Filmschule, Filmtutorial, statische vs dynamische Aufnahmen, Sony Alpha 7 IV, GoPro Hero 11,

Hallo ihr Lieben, heute werde ich euch zwei verschiedene Arten von Filmgestaltung näher bringen. Einmal die statische Methode und einmal die dynamische Methode. Hier an dieser Location, da gibt es eigentlich keine bewegten Objekte. Das sind Architekturaufnahmen oder der Fluss, der auch relativ wenig Bewegung hat. Und am Ende werden zwei Clips entstehen, einmal der dynamische, einmal der statische. Benutzen werde ich dafür wieder meine Sony Alpha 7-4. Einmal mit Stativ, einmal handgeführt für die dynamischen Aufnahmen. Und dann könnt ihr am Ende selber entscheiden, welche Art von Aufnahmemethodik euch besser gefällt, die dynamische oder die statische. Assistiert werde ich durch Angela, die hier so freundlich ist, mit der GoPro meine Aufnahmen zu begleiten, damit ihr auch seht, wie diese Aufnahmen entstehen und wie ich die Kameraführung als solches mache. Also, viel Spaß!
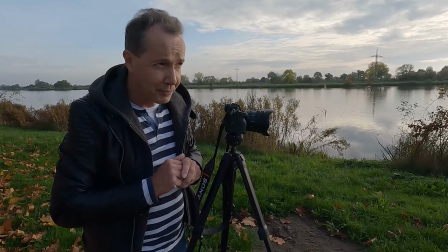80s
Als erstes hier möchte ich die Eröffnungsszene drehen. Wir machen hier eine Aufnahme von dem Wehr,
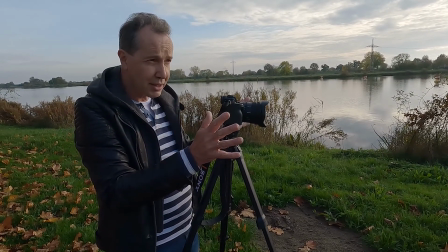88s
dass wir einen Gesamteindruck bekommen, wo sind wir.
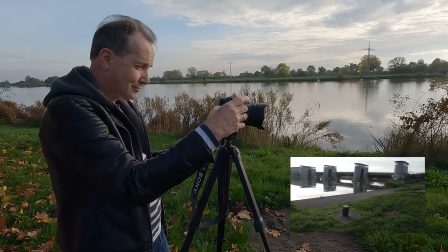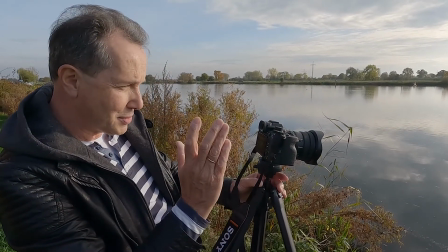101s
Und nochmal eine Aufnahme, wo wir jetzt gegen die Sonne ein bisschen filmen,
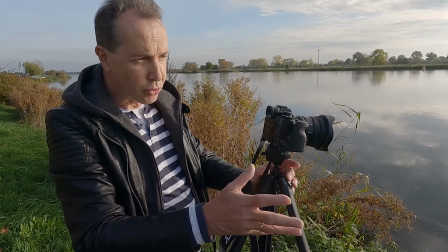107s
um noch einen erweiterten Eindruck mit auch mit ein bisschen Vordergrund zu erhalten.
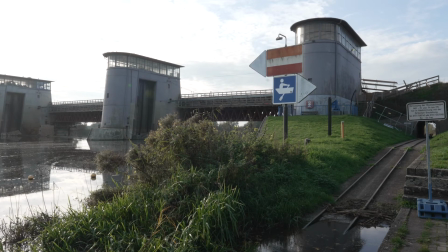116s
Und nochmal eine Aufnahme, wo wir jetzt das Schild mit ins Spiel bringen, wo vielleicht Details dann zu sehen sind.
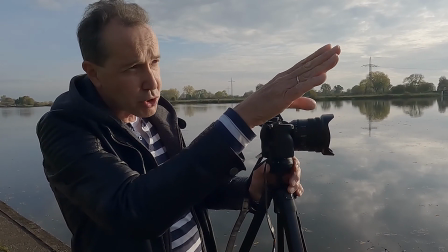125s
Und oben sehen wir auch schon so einen kleinen Aussichtspunkt.
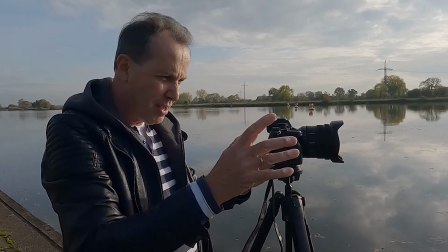127s
Da werden wir dann als nächstes hingehen und nochmal einen Gegenschuss machen, damit wir einen gesamten Eindruck von der Gegend bekommen.
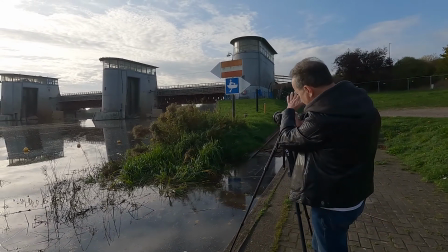137s
Und wir werden jetzt dann nochmal einen Schwenk machen, um hier über das Wasser zu filmen.
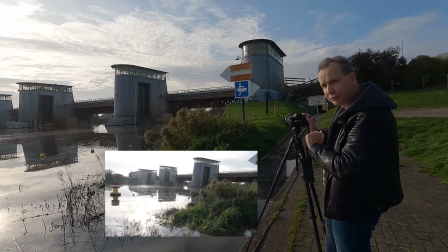144s
Das ist auch auf dem Stativ natürlich sehr einfach möglich.
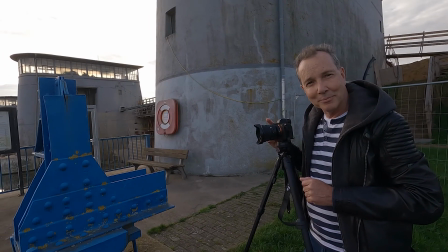150s
Also, wir sind jetzt hier oben auf dem kleinen Aussichtsplateau.
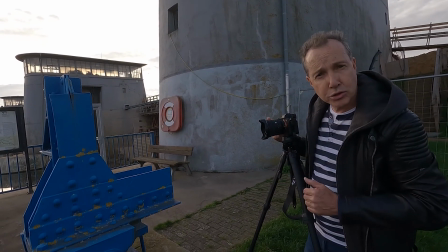154s
Hier ist eine Stahlskulptur, wahrscheinlich aus der Bauzeit, irgendein
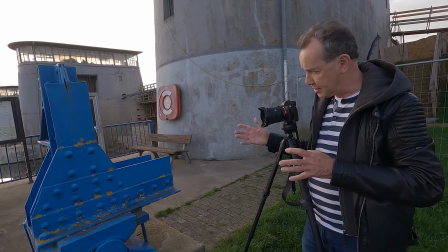162s
Konstruktionsmerkmal dieses Wehres. Das eignet sich natürlich sehr schön für den Vordergrund.
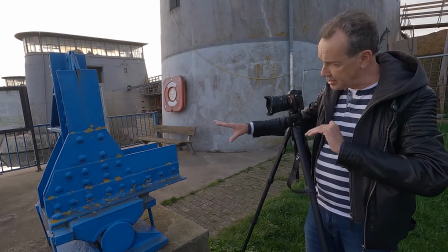167s
Und hier machen wir jetzt eine Weitwinkelaufnahme mit dem Vordergrund und dem Fluss im Hintergrund.
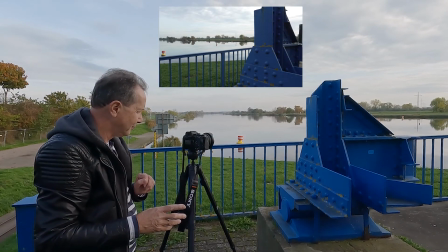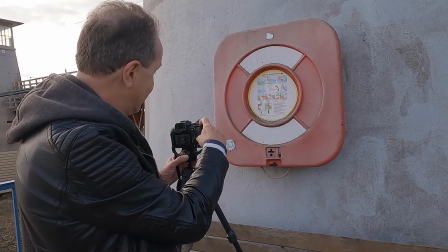179s
Und ihr wisst ja, Nahaufnahmen beleben das Ganze. Deswegen auch mal ein paar Details, die wir hier aufnehmen.
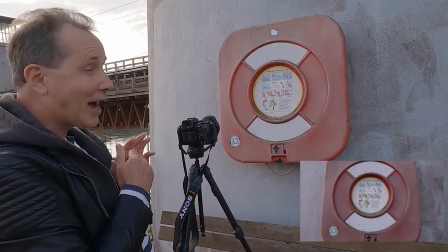187s
Kamera läuft statisch vom Stativ aus.
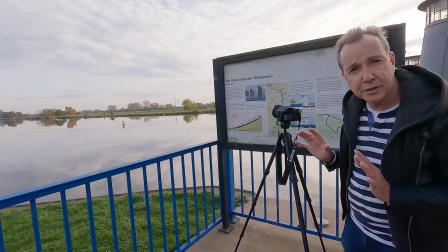190s
Und auch nochmal eine Detailaufnahme hier von dieser Infotafel mit dem Hintergrund und der Erklärung, wo sind wir denn überhaupt?
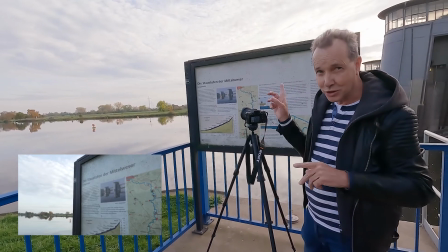198s
Die Staustufen der Mittelweser steht dort. Werdet ihr selber lesen können nachher.
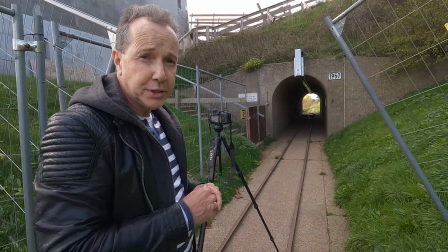204s
Jetzt sind wir hier an diesem Tunnel, wo die kleinen Boote um die Staustufe rumgetragen werden können.
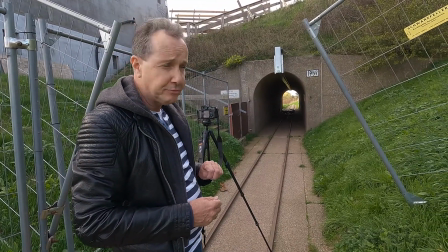211s
Eine Aufnahme werden wir jetzt von diesem Tunnel machen, wie wir dort am Eingang sind.
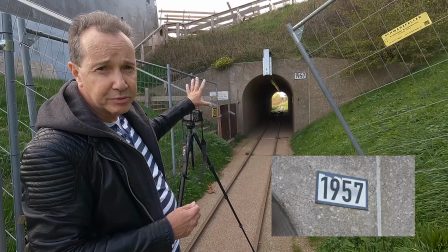217s
Und später vielleicht noch eine Aufnahme, wie wir innen drin nach draußen wieder filmen. So, wir sind jetzt hier auf der Rückseite des Wehres und wir machen hier nochmal eine Gesamtaufnahme vom Stativ, hier auch von der Baustelle. Mal gucken, wie das als Eindruck dann rauskommt. Das Wehr ist ja momentan wohl ganz offensichtlich nicht im Gebrauch, sondern scheint eine Baustelle zu sein.